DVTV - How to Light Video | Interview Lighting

Hi there and welcome to today's episode of Cinematography Tips for Video Lighting. I'm your host Tony Reale. Today we're going to be going over basic interview lighting styles. We're going to be basically taking the living room, which is my living room right here, and we're going to turn it around into basically a good setup for doing interview lighting. If you look around, you can see that the living room is just a basic average living room.
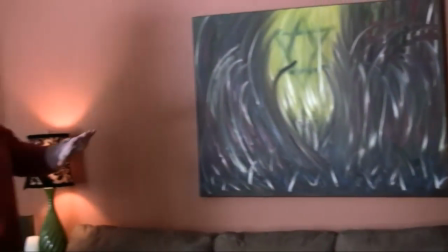(0:27)
and most people when they look at the couch here they would probably just try and set up the camera and let the person sit down and just point the camera wherever the background is.
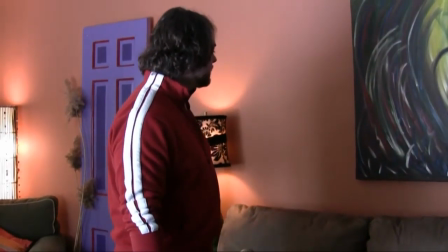(0:36)
The problem is it's not a very interesting background. You could theoretically get a light, a spotlight,
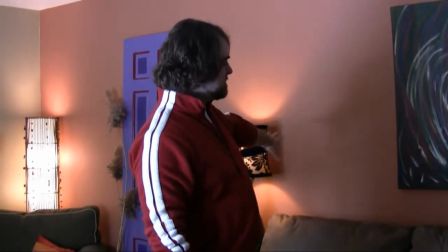(0:41)
and throw a cookie on it which would create a pattern and throw a nice background on there and it would be usable but it's not very interesting. So what we're going to do is we're going to literally rearrange the furniture around and get a nice look. We're going to experiment until we get a look that we're satisfied with to do a nice interview. So realize that in most interview setups, the background and everything is not how they come in to set or whether it's a house, whether it's an office, usually they arrange things so that you can get a really nice look.
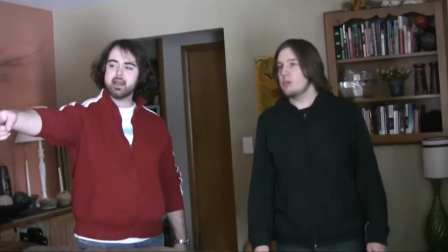(1:11)
So we'll go ahead and do that and then we'll come back. Bring that laptop tray and just put that in the kitchen for now.
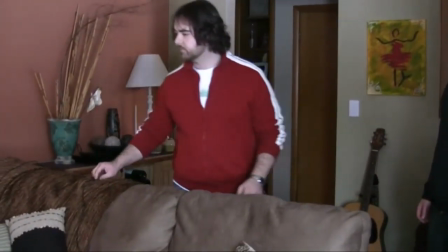(1:20)
Then we're going to take this section of the couch right here, this is it, we'll put it right here and yeah we're gonna put well a little bit of fire back I want we need to remove
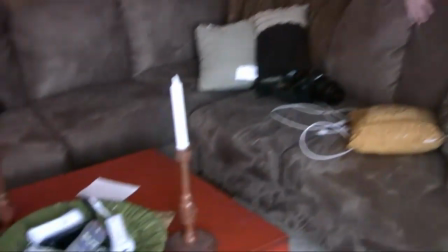(1:29)
this coffee table probably just put in the entryway over here and like all of this stuff
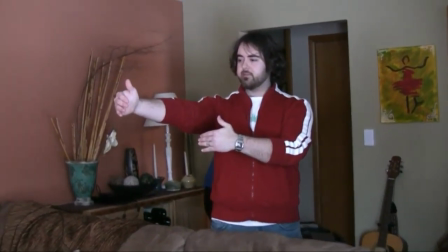(1:33)
and I want at least I want at least a four foot four or five foot gap between the back of the couch and that's where do you want like
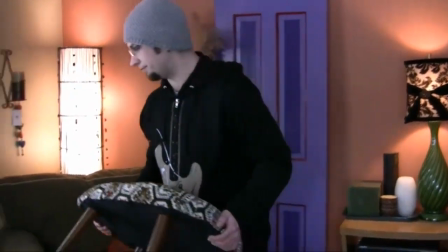(1:41)
all the foot stools that won't be visible you can just put it behind there just in the bottom because and the chairs leave the chairs there for now We'll see if you'd like to look at that. Okay, so we've got the furniture moved around.
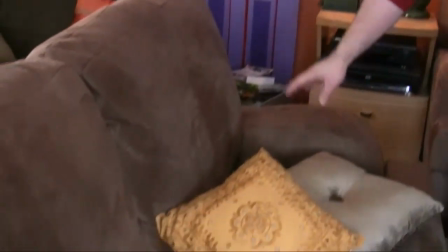(1:55)
We're going to still figure out what the best angles is for this. As you can see, we got it disconnected.
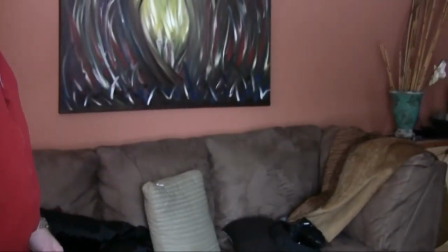(2:00)
Fortunately, this couch is actually able to be pulled apart like this.
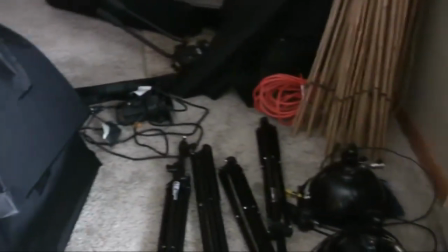(2:06)
Over here, we've got most of the camera equipment already pulled out. We're going to start just setting up lights as we go and figure out where the best lighting setup is.
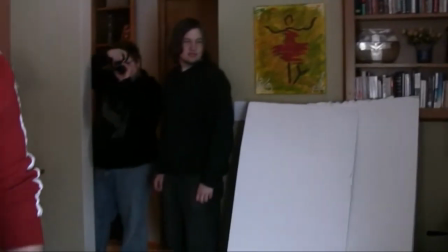(2:15)
The thing to realize is lighting is an art form, not really a science. so you kind of figure out what you go eat. It's good to have a good arsenal of lights. These are some good lights. I'm not by any means done with lights that I'm going to purchase over time, but this is just a good place to start. So let's go ahead and start setting up some lights. All right.
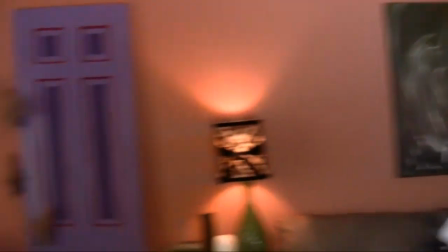(2:35)
Now, obviously you can tell we're working with daylight in the background, so it's very important that you have daylight bulbs to work with. Otherwise, you're going to get blue. If you're working with tungsten bulbs, you're going to get blue through the windows and I like working with daylight for depending on the style interview that you're working with sometimes you want a late-night look sometimes you want a daylight look so we have right here these are cool lights
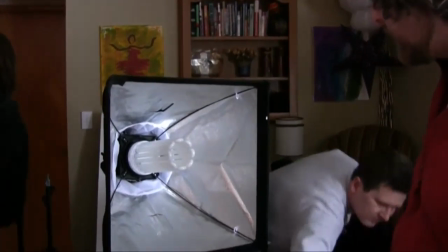(2:58)
and I'll put a link on the video where you can look at getting them they're very affordable this
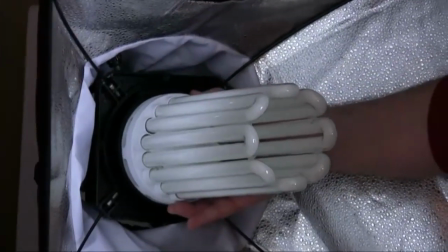(3:04)
uses a mobile base CFL it's a compact fluorescent and it'll have,
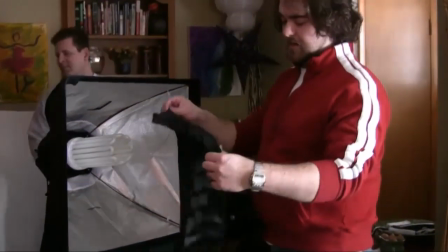(3:10)
actually where are these, here we go. This is going to be your egg crate and this just attaches to the light right here.
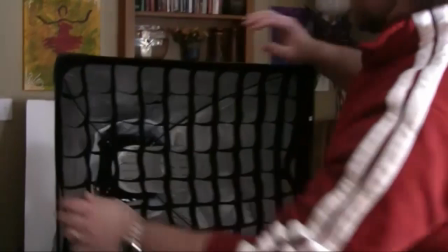(3:23)
Now you've got soft and controlled light. You have directional light but it's still soft because the nature of the bulb is very very soft.
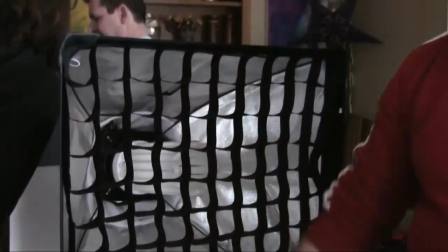(3:33)
The nice thing is you don't have to use a diffuser panel. You can if you really need, if you want to,
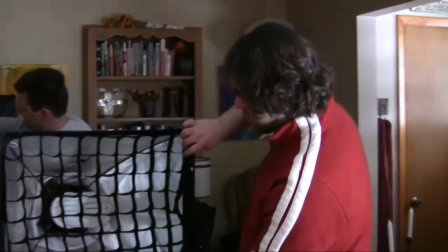(3:37)
but you really don't have to because the lights are so soft but but you're still getting a nice directional light because you're working with these egg crates here.
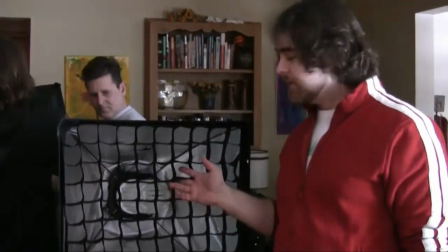(3:45)
And they are daylight, they're 5600 Kelvin lights.
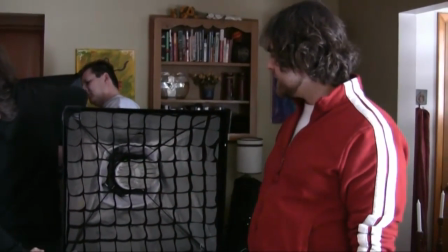(3:49)
You can get the 3200 Kelvin version, but I like working with these because you're literally able to work with sunlight instead of working against it.
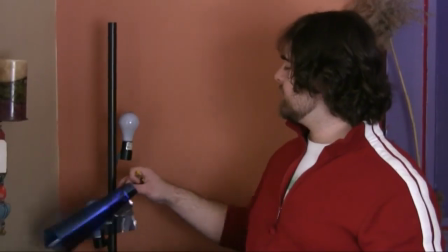(3:56)
So we're going to get these set up and show you what it looks like. All right, now these lights back here, I like the look of them, but they are 3200K,
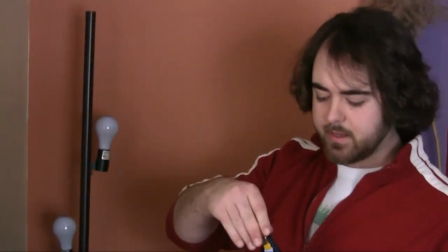(4:05)
and since we're going to be working with 5600K for everything else, I'm going to try and gel them,
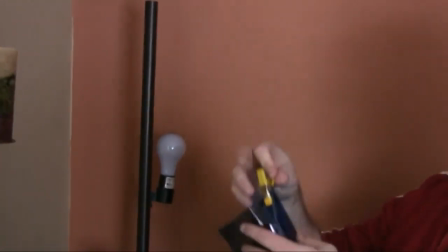(4:10)
see if this looks good, if this works. We're going to play around and see if we can get these gels.